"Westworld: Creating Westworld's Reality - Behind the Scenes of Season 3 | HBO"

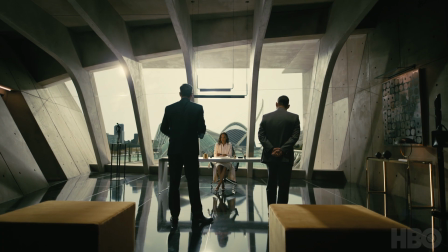[4:09]
That's where, for us, the magic happened. A small army of technicians over at Epic and Unreal and Fuse helped shoot this on film.
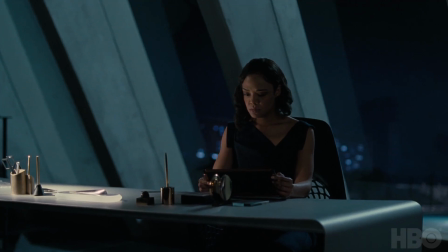[4:18]
It's beautiful. The grain softens it and even makes it feel more real. But then when we got to the AirPod sequence, we really wanted to have these real environments.
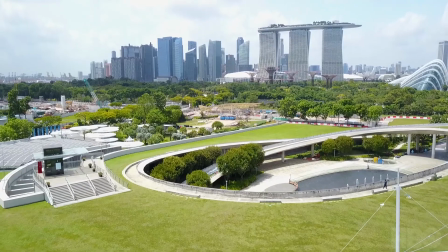[4:31]
We went up and shot helicopter plates and shot these full panos and 180 views.
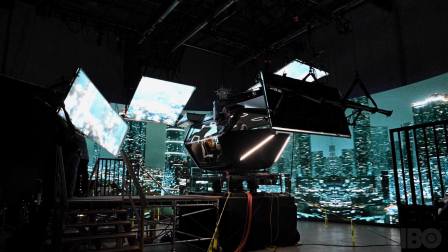[4:38]
Mark and his team of special effects built this entire gimbaled system with our AirPod on top.
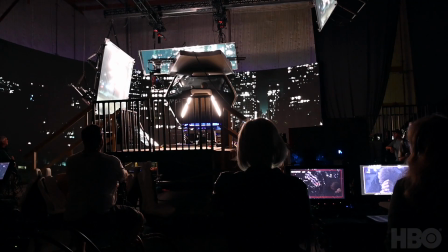[4:44]
We were able to capture all the little shadings, all the little bits of interactive light on the actors' faces. You see someone's body shift, and you see that, and you feel all those different things are the things that you just can't fake.
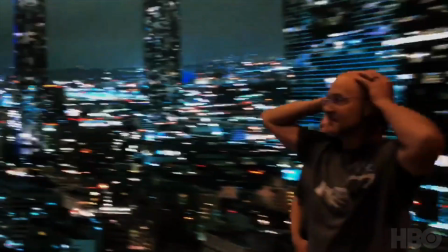[4:59]
We really tried to take reality as much as possible and make it feel like our world in a new way.
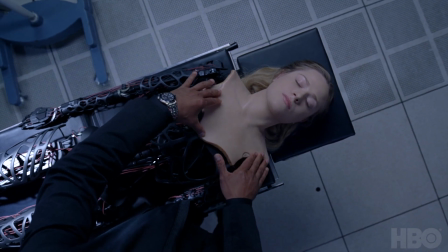[5:11]
Filmmaking in some ways has its roots in magic.
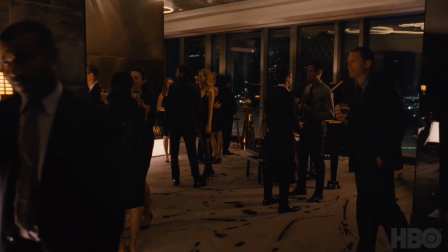[5:15]
And so much of filmmaking is doing the hard work to make what's on screen look effortless.
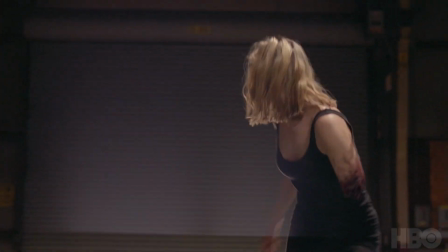[5:22]
One of the things I'm proudest of this season is the technical accomplishment. It's this marriage of those shots.
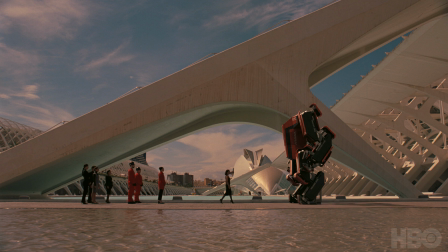[5:29]
Some of them are almost completely CG, some of them are almost completely practical,
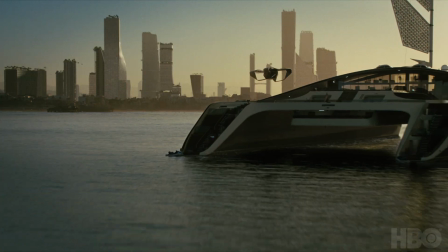[5:34]
but they all work together to give you the reality of this one moment of this woman who we have seen trapped,
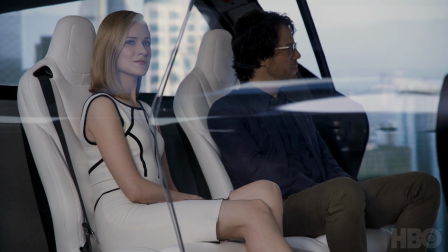[5:43]
finally made it to the outside world. You want to be with her and not for a second doubt the reality of that.
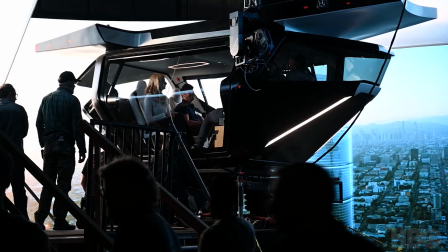[5:51]
For me, the dream is in the environments that you can't actually go to.
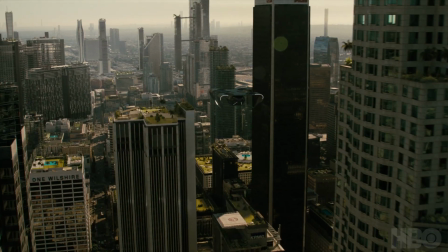[5:56]
Create that space, take your cameras, take your actors, make it as real as possible so that you can really feel this magic trick.